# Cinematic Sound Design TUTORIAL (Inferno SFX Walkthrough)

Textures are soundscapes that layer many identical acoustic events. Think insect swarm or factory ambience.
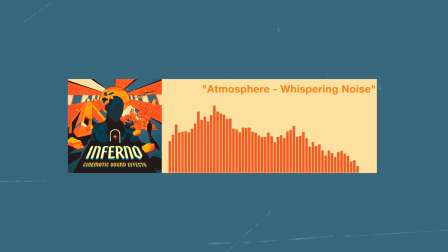Let's hear them all together.
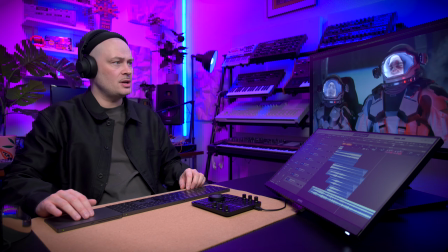Next we have this little scene with the astronauts, but right after that we return to the spaceship.
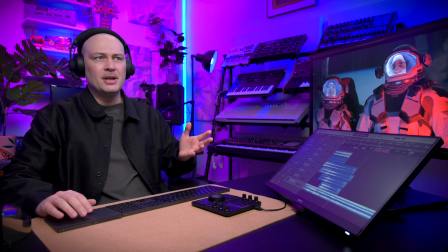Now, I want to do two things. I want to connect this first spaceship part with the second one, but also I want to set this middle part with the astronauts apart.
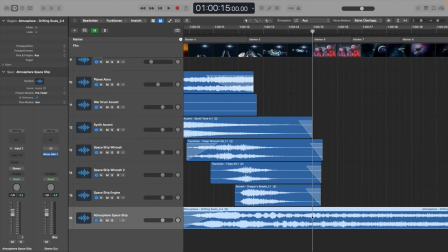So I'm actually going to edit this sound here and here. So now
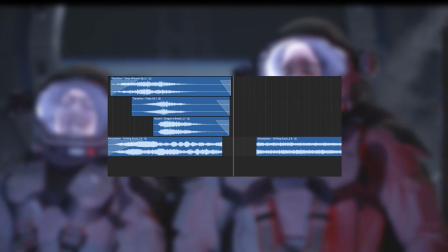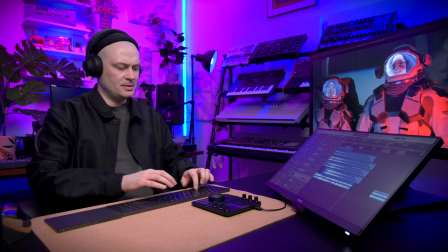we have a little gap. Starting off with a little accent. Now I'm adding a drone sound.
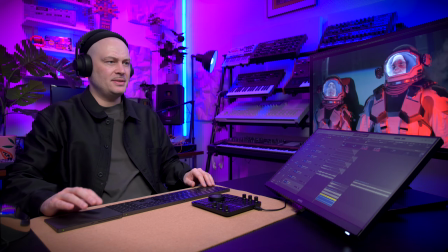The next sound I'm adding is a little tension riser. And then I'm adding this atmosphere. It has this piercing sound in it that kind of reminds of an alarm sound, and it adds to the tension of the whole scene.
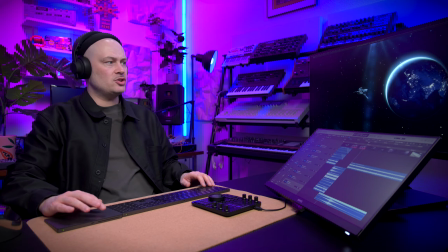In the next cue we have a spaceship that does a flyby. I'm using a transition sound.
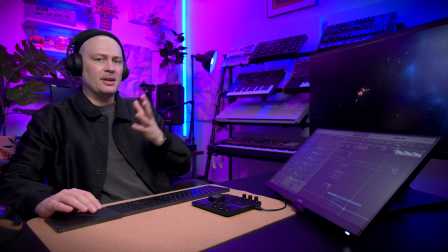The spaceship is actually not moving from the right to the left as much as it's moving towards us and then away from us. But if we do a slight panorama automation, it might help to create the acoustic illusion of something coming closer and then moving away.
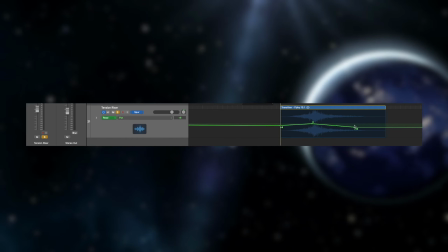Let's start on the right and then move slightly to the left. Let's see how that sounds.
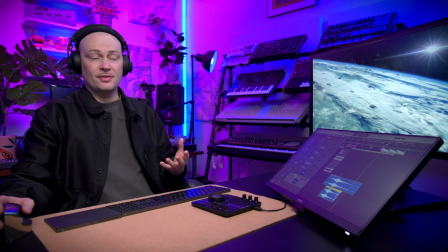I'm adding a second layer to accentuate the flyby, and it's an accent called Thriller.
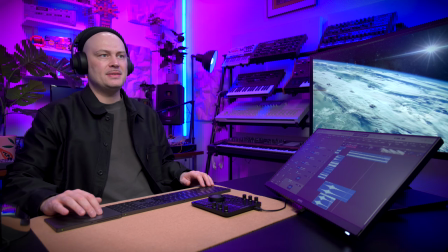Now let's hear it all together.
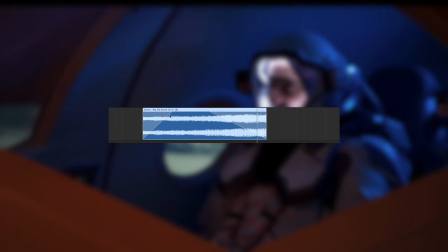For the next shot, I'm going with the big fat drone sound. I did a quite long fade in and fade out so the two scenes blend together better.
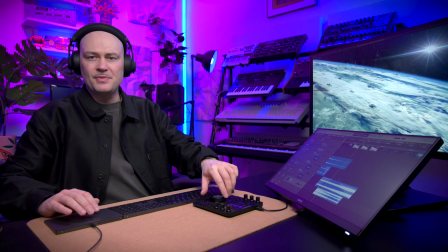To indicate the downwards movement of the spaceship that's about to crash into the planet, I'm using a downshifter.
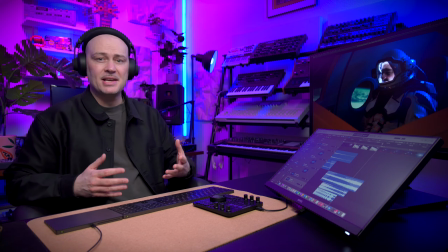And I'm layering it with this second downshifter that has this cool flutter effect. Downshifters are mostly bass or sub-bass sounds with a falling pitch. Downshifters can be used for a variety of things, such as a drop in tension, a transition, machine or engine shutdowns, or something like a disruptive realization.
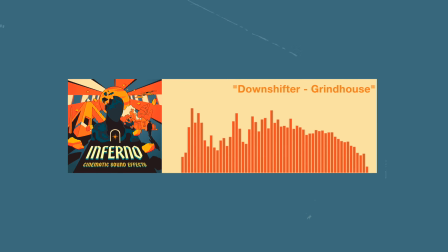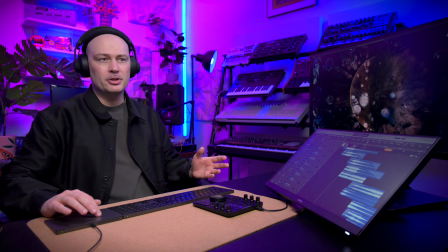As we're returning to the ship, I'm using another portion of the stellar overdrive drone that we used in the first shot. This will just add to the idea of a spaceship rattling around, so I'm going to keep it through this whole section. Now, to create some continuity,
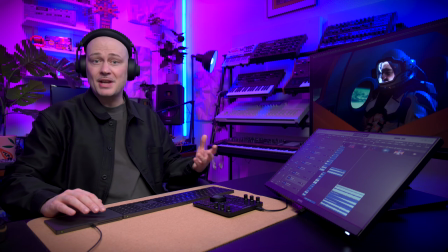I'm also continuing the tension riser sound and the tension atmosphere sound that we used in the first segment with the astronauts.
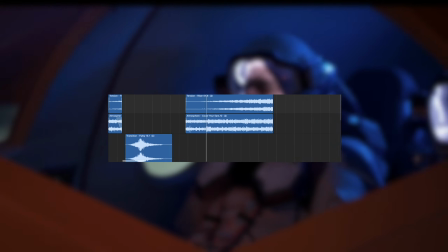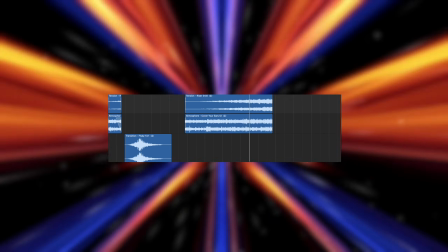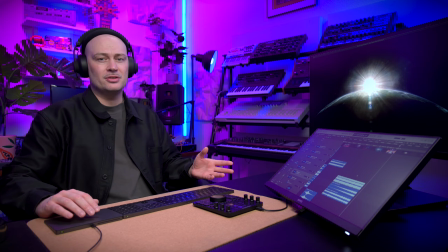I think these three in combination do a great job creating tension. The tension folder contains risers and sweeps to create, well, tension. These sounds are often followed by impacts for the big bang or downshifters to prepare the dramatic turnaround.
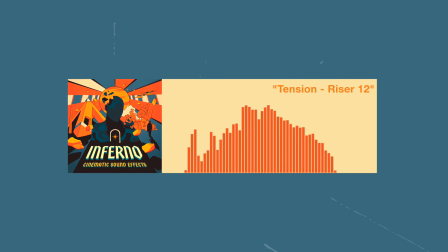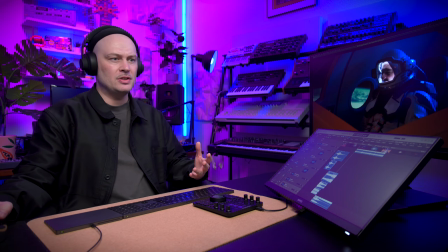We really want to create more attention to make clear that things are about to go down. So I added this Braams sound, it's called Achtung.